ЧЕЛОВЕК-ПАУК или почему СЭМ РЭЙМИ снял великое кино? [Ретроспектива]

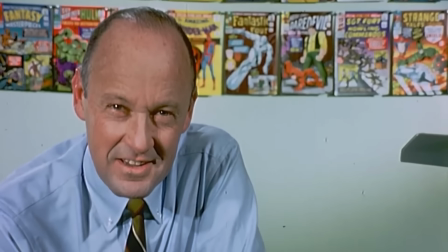(28:56)
На что я ответил, «Нет, я знаю Стэна, и он не умеет играть».
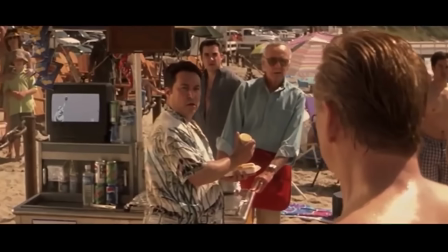(29:01)
Тогда Ави повторил, «Я хочу, чтобы он был в фильме. Мы сделали это в «Людях Икс», сделаем и здесь». Только представьте, вы, малоизвестный режиссер, ставите Макбета в Англии, и вам говорят, в постановке должен быть автор пьесы.
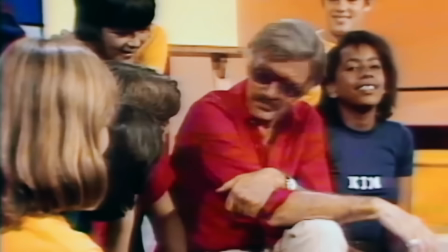(29:14)
Звучит абсурдно. Ну хорошо, вы хотите Шекспира в постановке, будет вам Шекспир в постановке.
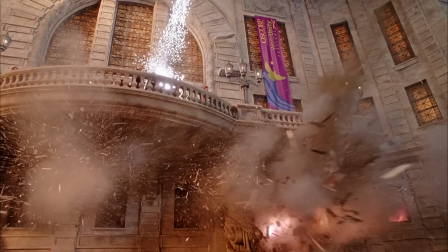(29:20)
Конец цитаты. Теперь же, по словам Рэйми, это один из его любимейших моментов в фильме.
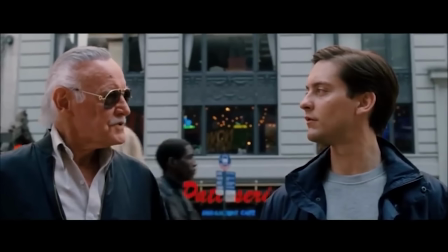(29:25)
Конечно. Я же из тех людей, которые обожают вообще все камео Стэна Ли.
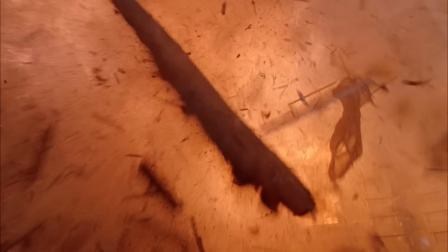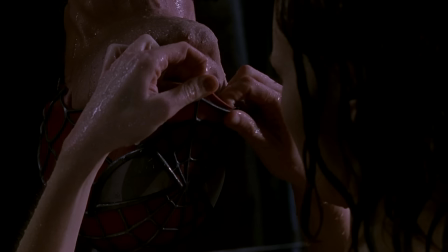(29:38)
Нельзя обойти стороной и еще один примечательный эпизод. Кирстен Данс в образе Мэри Джейн целует своего героя.
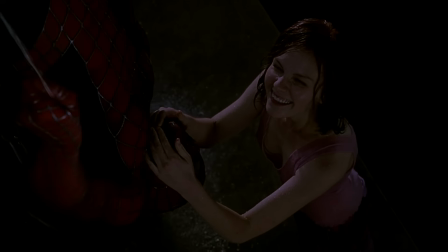(29:45)
Между прочим, премия MTV за лучший поцелуй. Сэм Рэйми сделал подарок всем мальчишкам-тинейджерам тех лет.
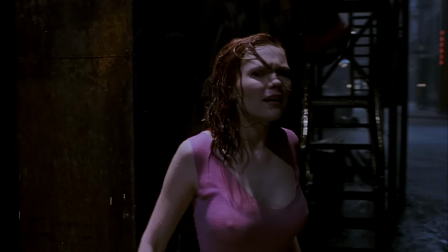(29:51)
Мокрое платье в облипку. Ух, сегодня на такие откровенности супергеройские фильмы просто не способны.
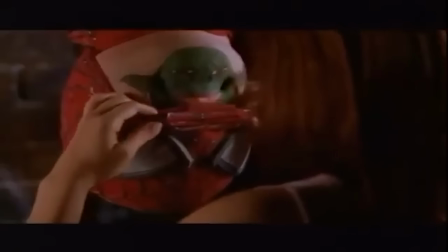(29:57)
Да и сама сцена не раз становилась предметом пародии в фильмах для взрослых.
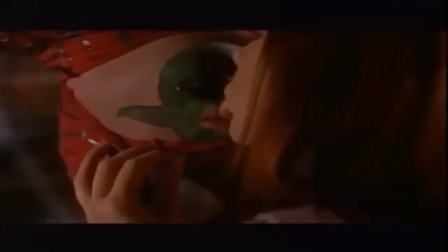(30:01)
Ну ладно, ее просто очень часто пародировали, что лишний раз говорит о ее культовости.
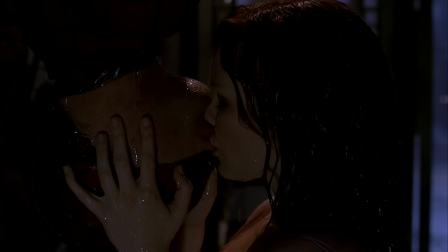(30:07)
А ведь изначально сцена планировалась не такой. И не в этом месте. А поцелуй должен был произойти через маску.
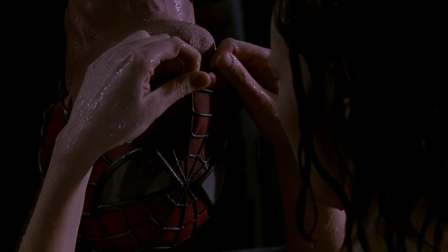(30:13)
Однако от первоначального плана пришлось отказаться из-за того, что первоначальный вариант поцелуя на крыше здания на фоне заката,
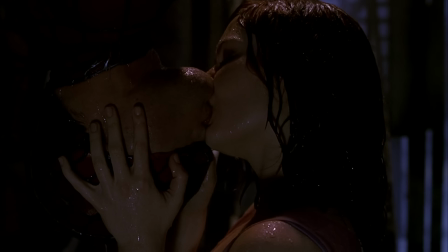(30:20)
съемки с вертолета, все это грозило стать дорогостоящим логистическим кошмаром.
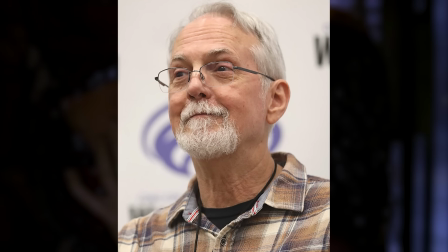(30:25)
И тогда художник по раскадровке Даг Лефлер выдумал вот это, нарисовав паука вверх ногами.
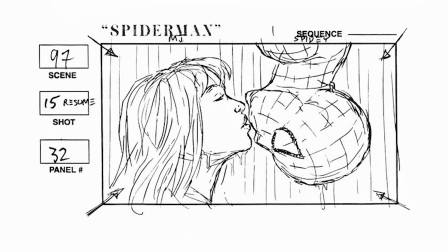(30:31)
Цитата. «Мне просто понравился силуэт профиль к профилю. Это выглядело круто.
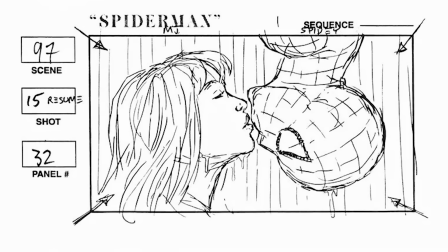(30:36)
Это показалось мне шансом сделать что-то визуально яркое, но относящееся к нашей истории.
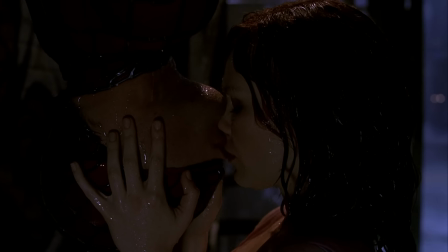(30:41)
Это было весьма в духе Человека-паука повиснуть вверх ногами». Конец цитаты.
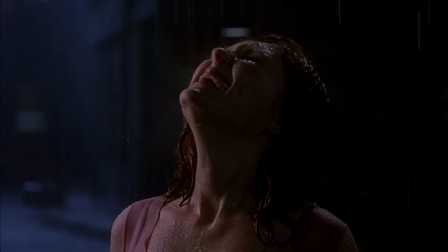(30:46)
Ну а Сэму Рэйми захотелось снять один из самых романтических поцелуев в кино.
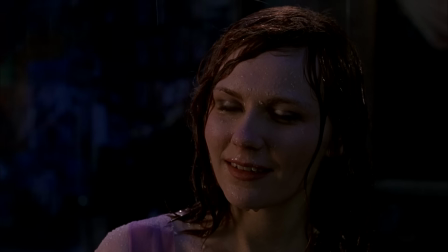(30:50)
Он снабдил Кирстен Данс фотографиями различных кинопоцелуев, чтобы настроить на нужный лад.
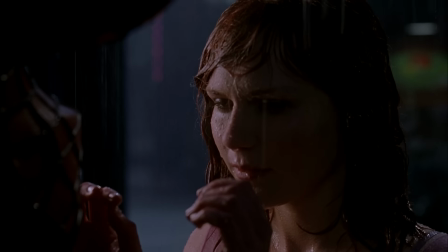(30:55)
Это должно было быть мощно и романтично. Для этого была арендована часть студии Warner Bros., которая изображала улицу.
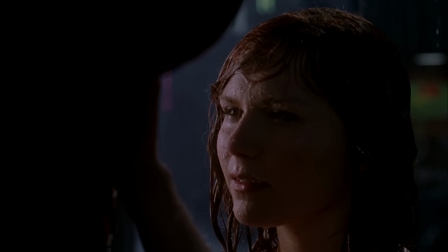(31:02)
Проведены репетиции, и все прошло ужасно.
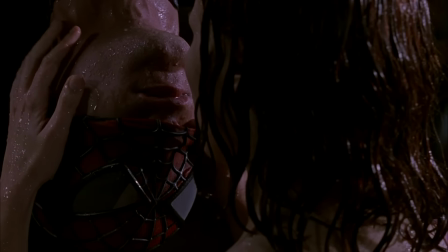(31:06)
Время было 5 утра, вода ужасно холодная, хлещет под сильным напором из разбрызгивателя,
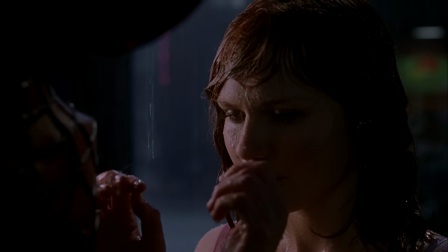(31:11)
так как для оператора Дона Бриджеса был необходим лучший обзор падающих капель.
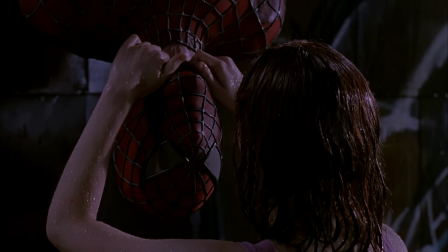(31:16)
У Магуайра проблемы с неснимаемой маской, которую никак не могли решить костюмеры.
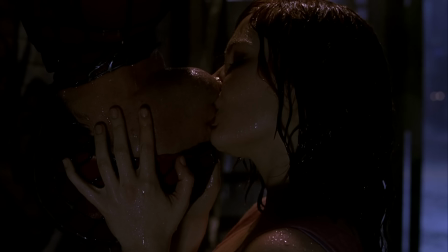(31:21)
Тоби, репетировавший эту сцену без дождя, в сухую, в спортзале, на площадке буквально чуть не захлебнулся, потому что вода заливала ему нос. Цитата Магуайра. «Я судорожно ловил ртом воздух в уголках губ Кирстен. Я скорее прижимался к ней ртом, чем целовал ее».
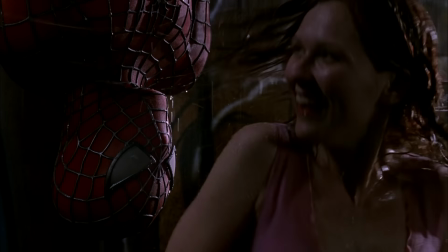(31:36)
Конец цитаты. И вот так две ночи подряд, поскольку из-за проблем с маской необходимо было переснять пару моментов.
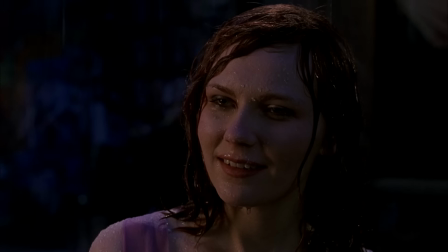(31:43)
Данс вспоминает и называет это не иначе, как «две ночи замерзания под дождем».
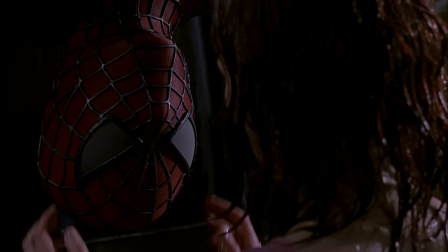(31:47)
Но съемочная группа была довольна результатом, в конце концов.
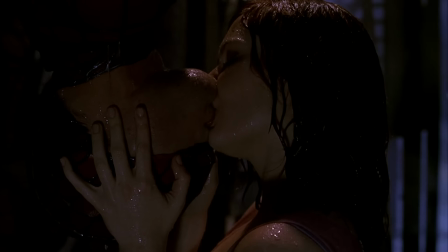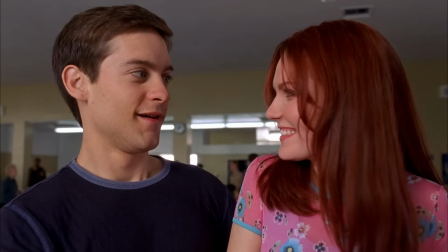(31:57)
Кирстен была не первой претенденткой на роль Мэри Джейн во франшизе «Человек-паук», естественно. Сначала Кейт Хадсон и Алисия Уитт отказались от предложения, а уже потом Данс получила роль.
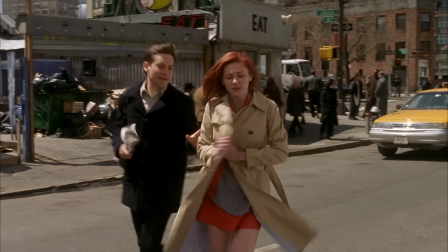(32:08)
Режиссер Сэм Рэйми говорил, что решил пригласить Кирстен, как только увидел ее в одной связке с Тоби Магуайром.
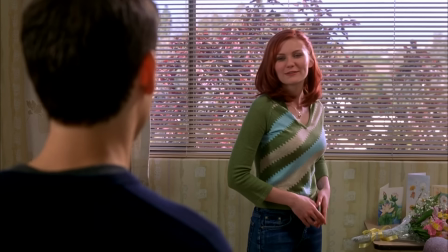(32:14)
Они вместе с Тоби специально вылетели в Германию, где тогда снималась Кирстен, чтобы попробовать ее на роль рыжеволосой Мэри Джейн.
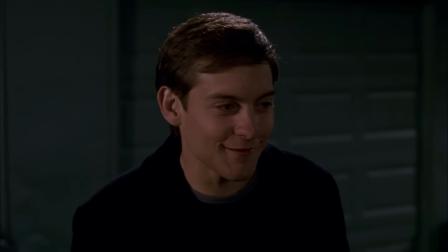(32:21)
В какой-то степени сейчас забавно воспринимать тот факт, что Кирстен и Тоби реально потом завели роман.
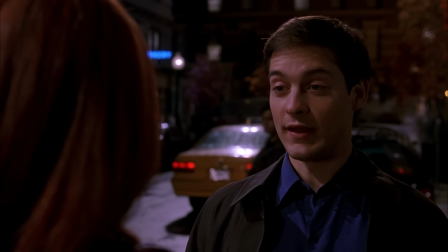(32:27)
Ну просто сейчас это превращается даже в традицию какую-то. Тоби и Кирстен, Эндрю Гарфилд и Эмма Стоун, Том Холланд и Зендея.
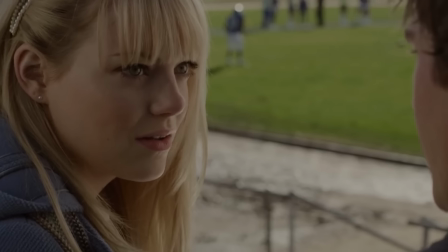(32:35)
А еще довольно забавно, что все экранные девушки Человека-паука затем были замечены в фильмах о теннисе.
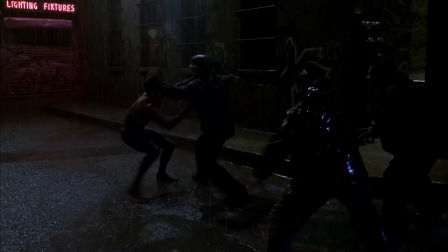(32:41)
Но вернемся к поцелую. В контексте истории сцена поцелуя является катарсисом для Питера Паркера,
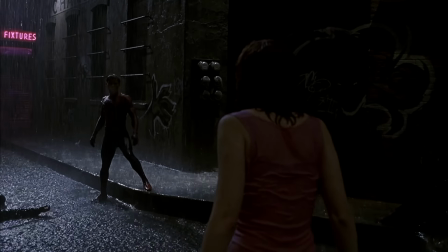(32:48)
редкой возможностью признать свою двойную личность и почувствовать себя уязвимым с девушкой, которую он любит.
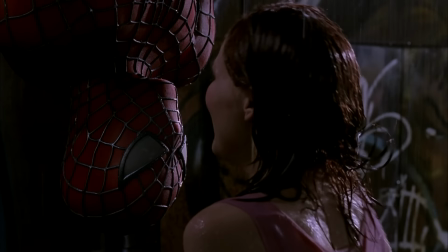(32:54)
В гораздо большем масштабе это один из самых культовых и романтических поцелуев в истории Голливуда.
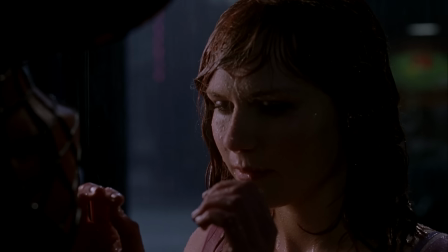(33:00)
Уникальная и асимметричная композиция мокрых от дождя переплетенных губ.